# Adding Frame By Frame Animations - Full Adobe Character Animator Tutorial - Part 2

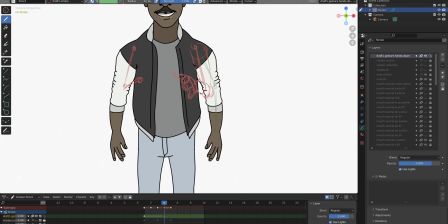(8:33)
this case there's a lot of foreshortening going on in the forearm and in the hand and it's hard to get that right sometimes it just looks like the forum is very short what helps me in this case it's actually breaking everything down as you can see here into simpler geometric shapes because they are easier for me to draw in 3d something
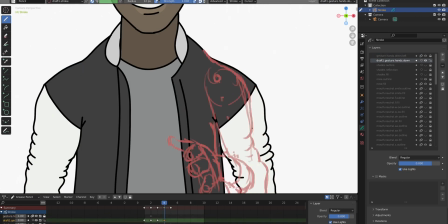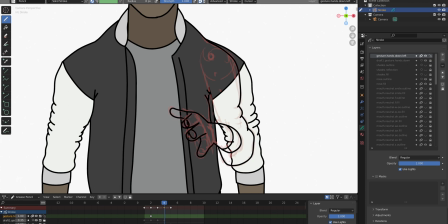(8:59)
i really like to do with my characters is separate the hand gestures left and right i never draw for example this kind of gesture i'm drawing here
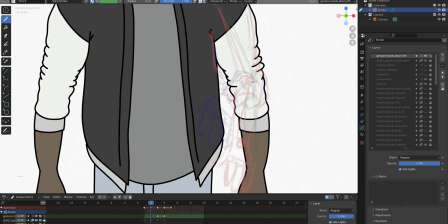(9:07)
right now on both sides on the same layer i want to have them separated so later i will be able to combine different gestures and character
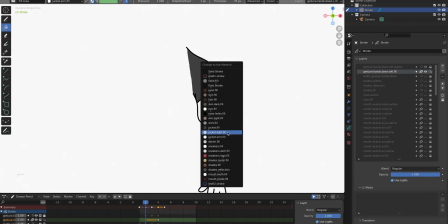(9:14)
animator by using different triggers and
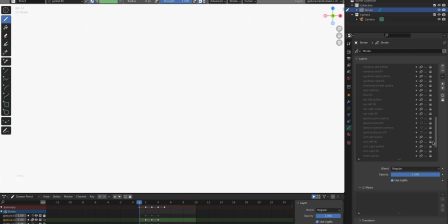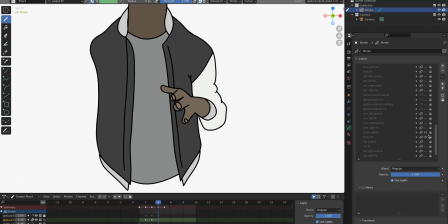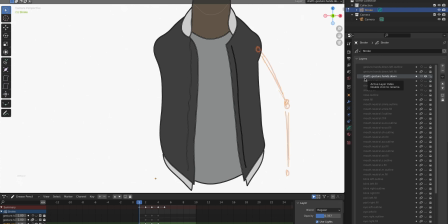(9:31)
here now we're going to the edit mode on my sketch layer for the left side animation and i will copy over the drawings to a new layer on the right side so we'll have the same sketch animation on the right side of the character but i won't copy over the outlines because i
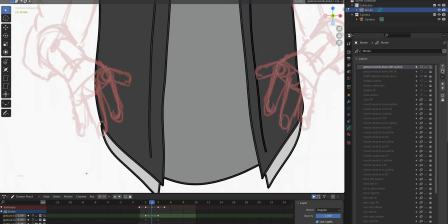(9:48)
want to redo them in order for them to be less generic and
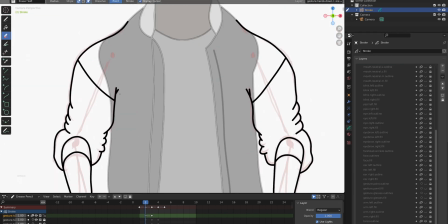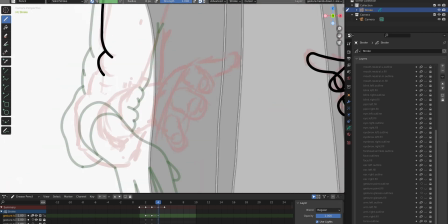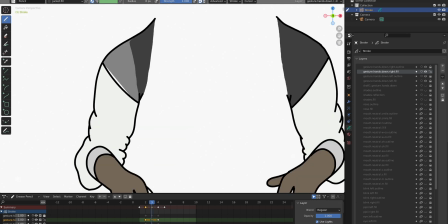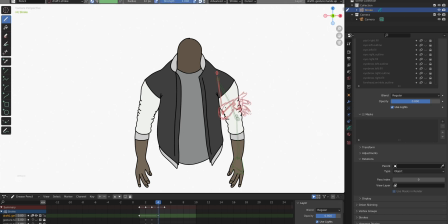(10:11)
the last one i do has the hands pointing out from the torso and I think this creates a nice contrast to the one I did before because remember I will be able to combine the different gestures with each other in Character Animator later.